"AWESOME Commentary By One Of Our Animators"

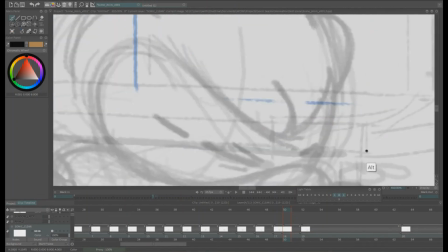3s
Hi, I'm the animator on this scene and this is a
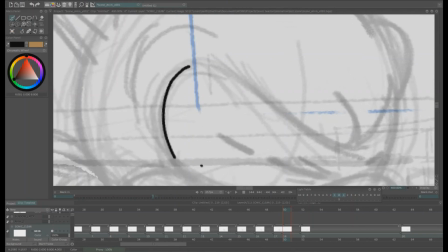9s
video that shows in real time how I cleaned up a single frame.
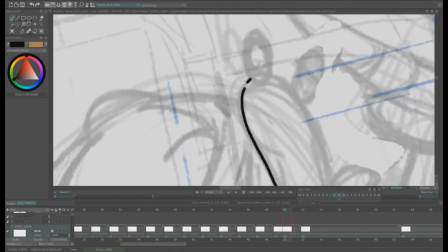16s
Now you can see the line quality is one very
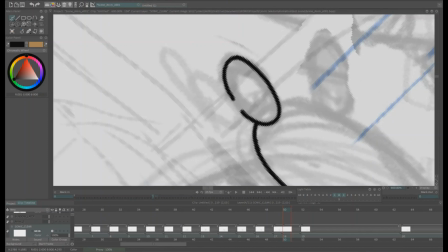23s
even thick line which was designed this way to replicate the original show
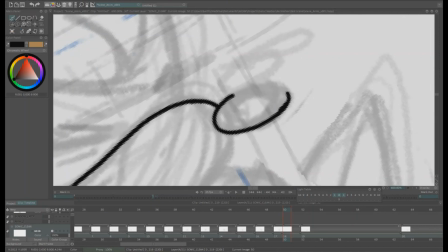31s
which is how they did it they had no varying line quality thickness a tiny slight amount
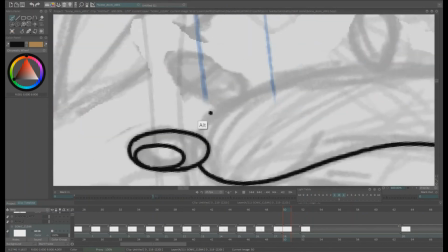38s
i noticed actually but only because of the imperfections of the human hand so to
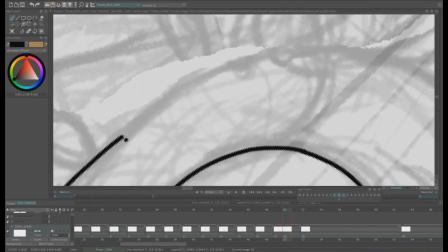45s
replicate this i made a very even line quality and the idea behind
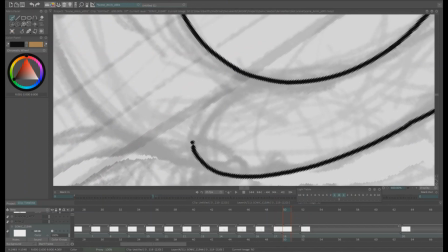52s
it as well is that it's it's one that can be used or
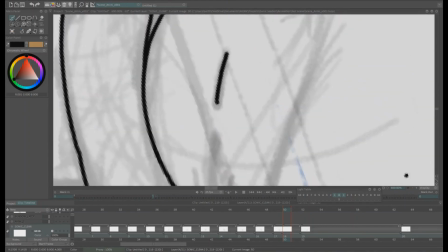58s
replicated in various different programs say someone if we had hired
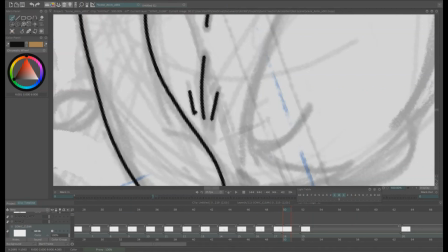65s
someone from i don't know a freelance online and that animator had
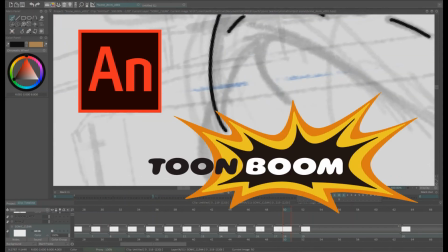72s
adobe animate or even to boom or something they could replicate the line quality we made it very universal.
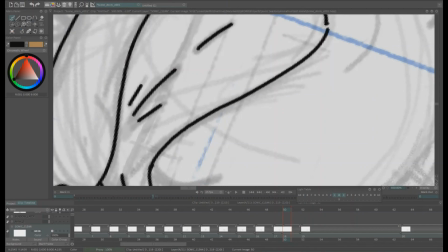82s
I was thinking about experimenting with say a
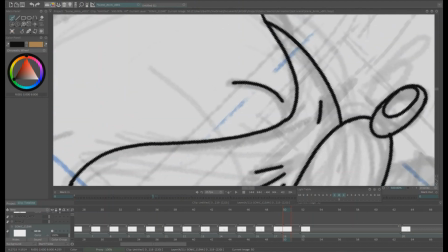89s
line quality that replicated pencil texture when you you know with the
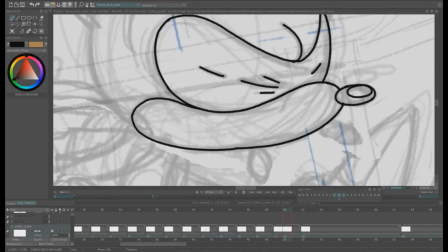97s
imperfections that the pencil reproduces in the quality of the line but
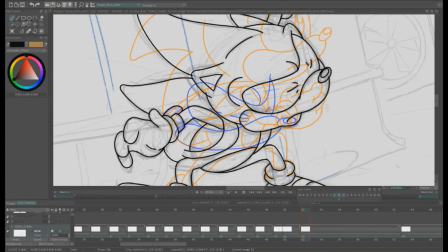104s
that That would be hard to replicate in many different programs,
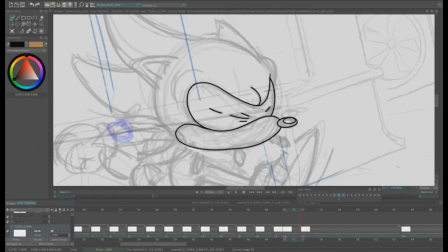110s
so this was more universal. Ah yes, and you can see I've added some squat
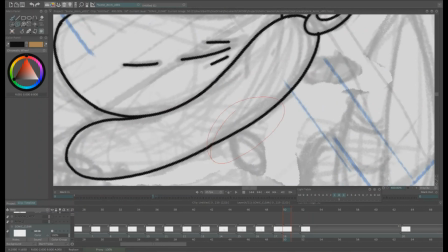117s
and stretch and some also multiples, these nose there, various little noses,
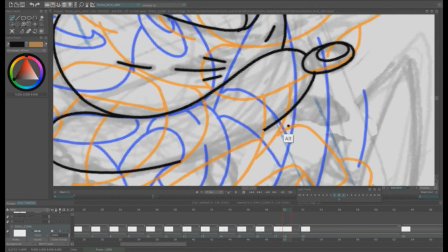127s
to give the impression of flexibility in the movement.
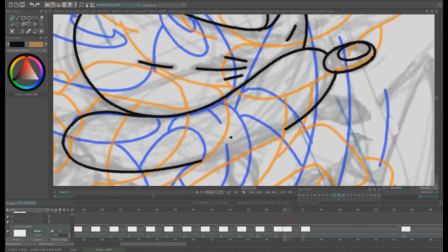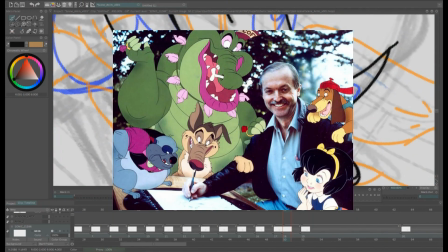143s
Now, something interesting that Don Bluth used to do
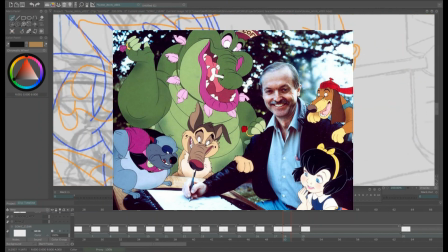148s
with his clean-up team in the morning as an exercise is have them spend,
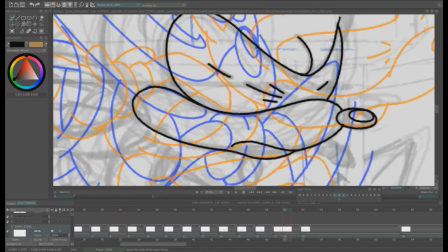153s
I don't know, five minutes or so? This is what I heard from an older animator.
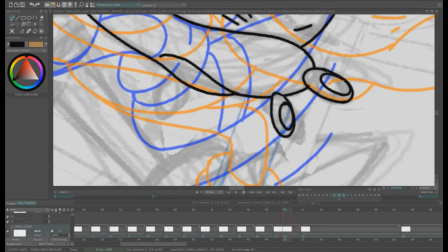163s
They did warm-up exercises where they would draw circles, the clean-up team,
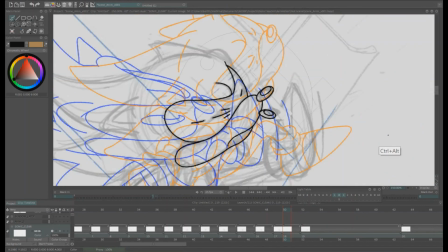169s
just using the the movement from their shoulders with a big draw big circles
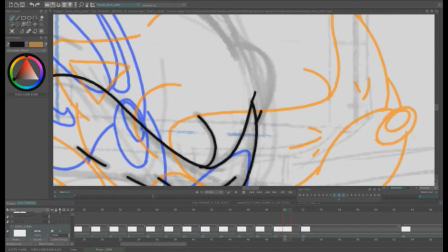177s
on that piece of paper in front of them nice steady clean circles and the movement was coming from their shoulders as opposed to their
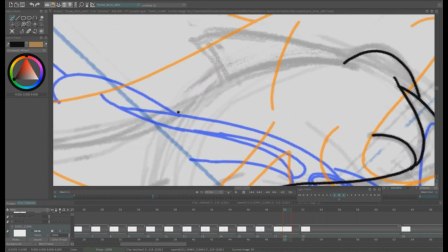185s
their wrists so they have a lot more control in in producing the
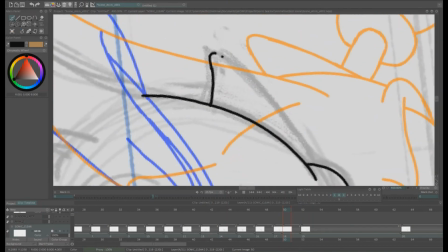193s
cup there's a lot of curves in animated cartoons you can see sonic's head is just a big circle now
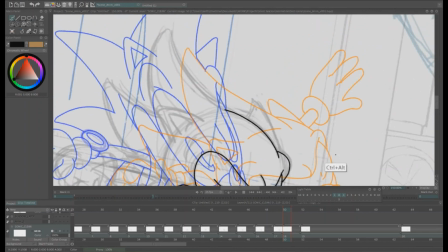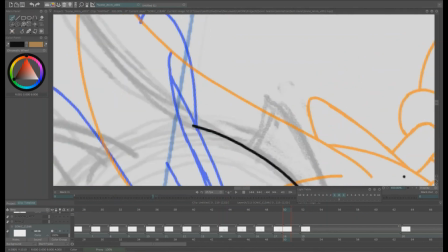205s
a great thing about tv paints actually you can rotate the canvas and
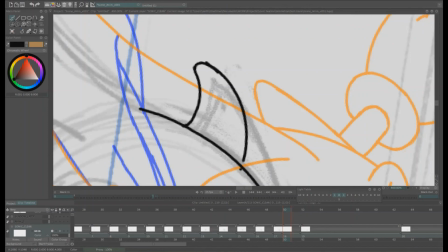211s
for cleanup that's very very handy yeah i'm uh
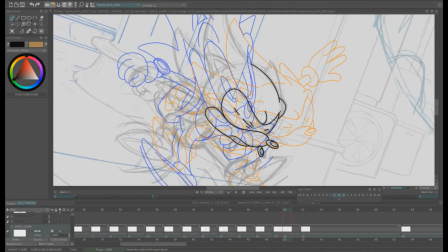217s
using control z a lot actually this video i just picked a random frame to do this for
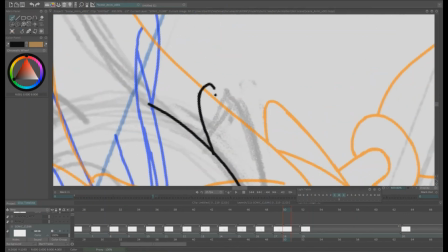225s
but it should give you a good idea and a nice little peek into the process how
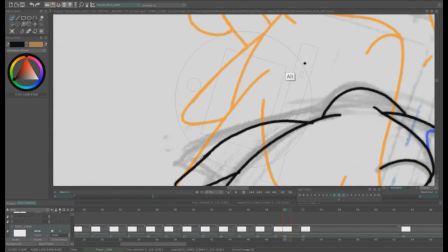232s
we do it i I actually decided to go against the rough animation here
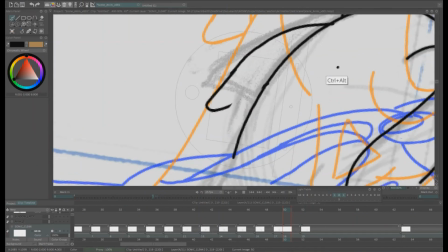238s
and decide to change the drawing of
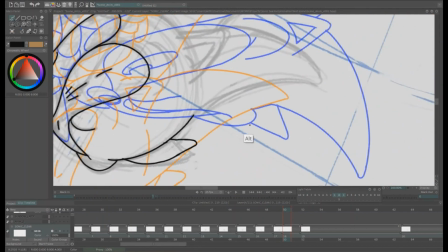245s
the ear because I didn't like the movement from the rough,
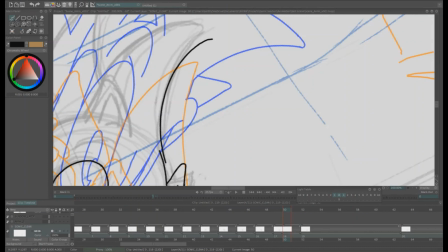253s
you can see me there actually measuring where the
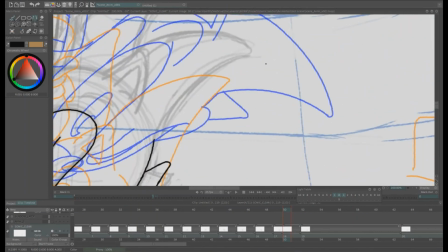258s
movement or the curve is going doing it just by eye.
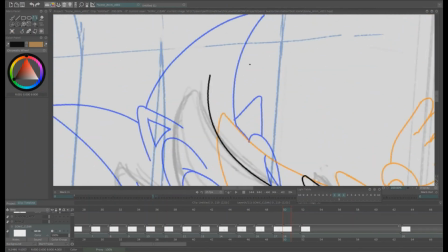264s
I gave up doing it freehand so I used the line tool which
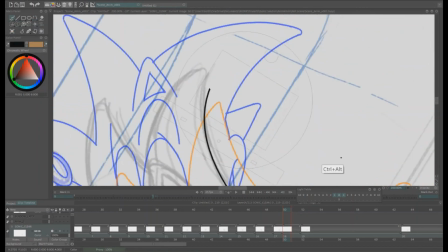269s
is probably a lot more smarter than doing freehand all the time.
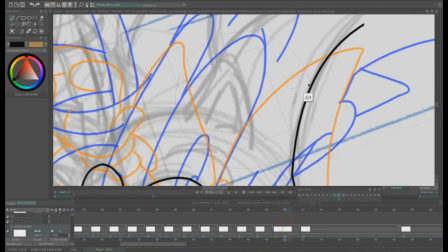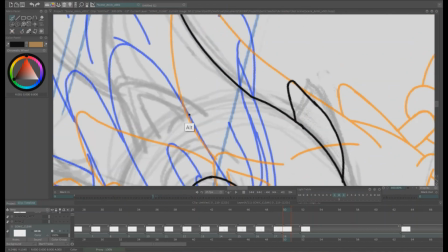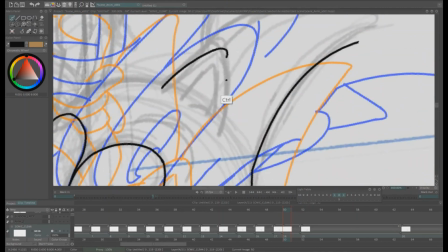287s
Now the rough is a lot rougher than I'd like to give to a clean up artist.
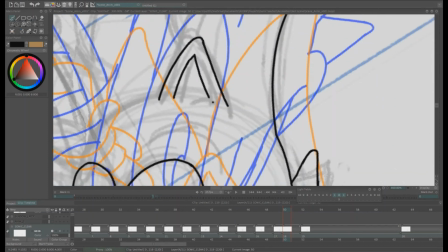295s
Generally I'd give a much tighter drawing for the tie down but
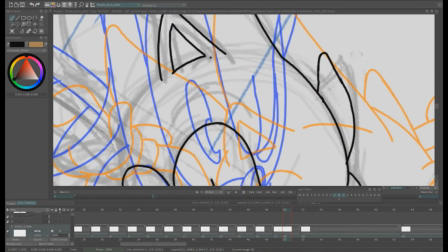300s
since this was just myself doing the whole scene and doing the clean up,
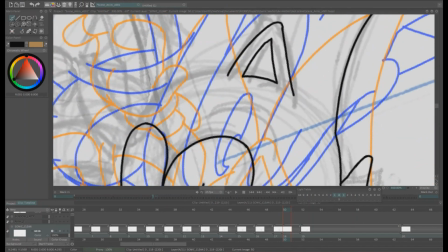305s
I felt a lot more confident working from a rough,
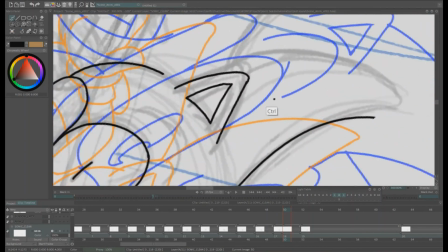311s
a very rough rough.
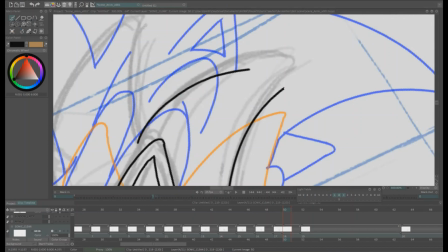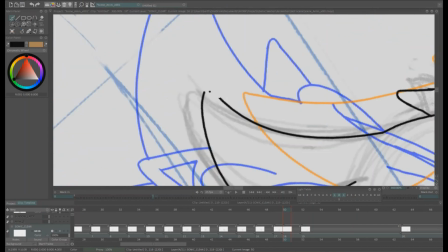321s
Now Sonic Spikes,
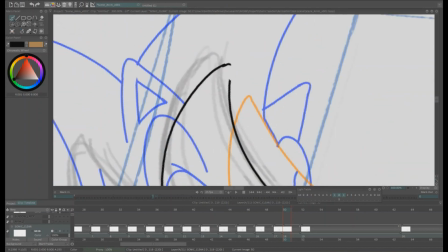324s
even though they're pointy, they have a little bit of a curve at the end so they you know they don't poke anybody's eyes out i'm not sure if that's
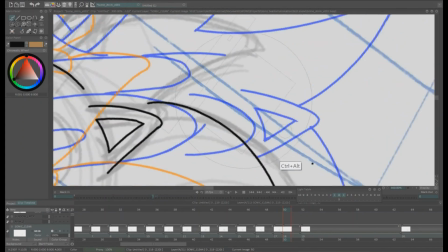331s
a saturday morning tv show decision for kids or
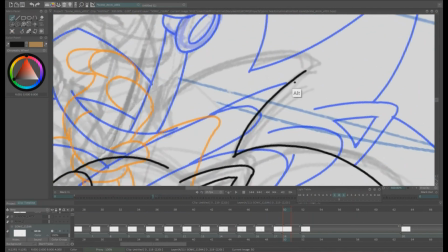336s
or just an an aesthetic approach but they've got these tiny little curves
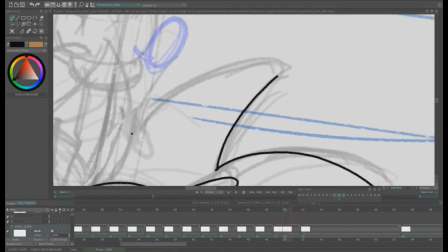342s
at the end so they're not entirely dangerous weapons or blades in his head.
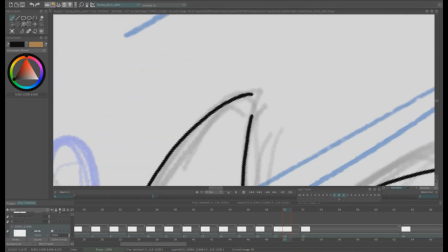349s
Makes you wonder how he can drill through those swap parts.
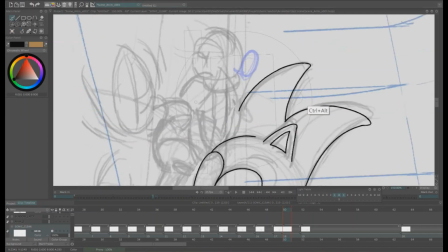356s
Now I had a lot of fun on this scene.
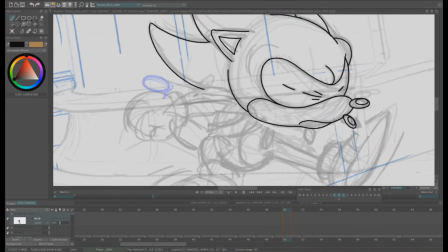359s
I noticed Sonic the Hedgehog, at least the American interpretation of Sonic the Hedgehog, is very much inspired by Mickey Mouse from Disney cartoons got the same snout same head same sort of
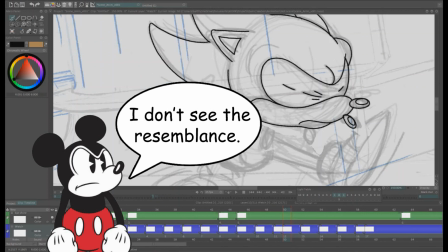378s
eyes the the gloves as they're very similar I actually looked
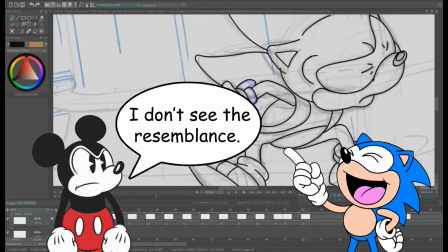384s
at some Mickey Mouse reference for how they drew the gloves
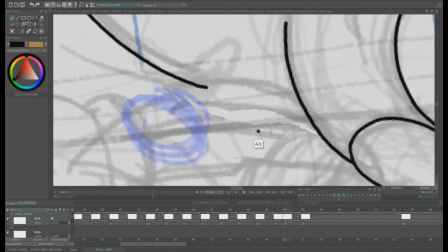390s
to help out with this sonic yeah
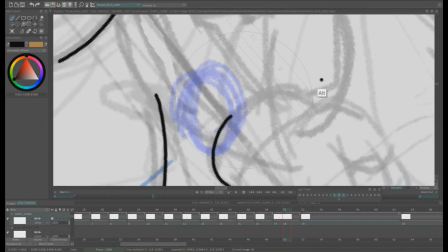395s
that blue thing there is supposed to be a watch don't worry I know what it is so I'll
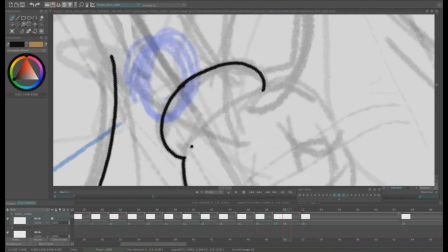405s
get that drawn nicely well nicely nicely I can maybe some of Sprakes but you can't notice shhh don't tell the team
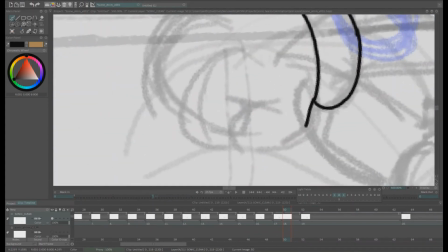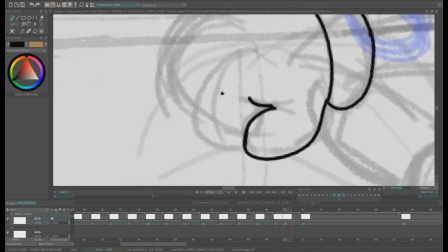424s
anyway the imperfections add to the whole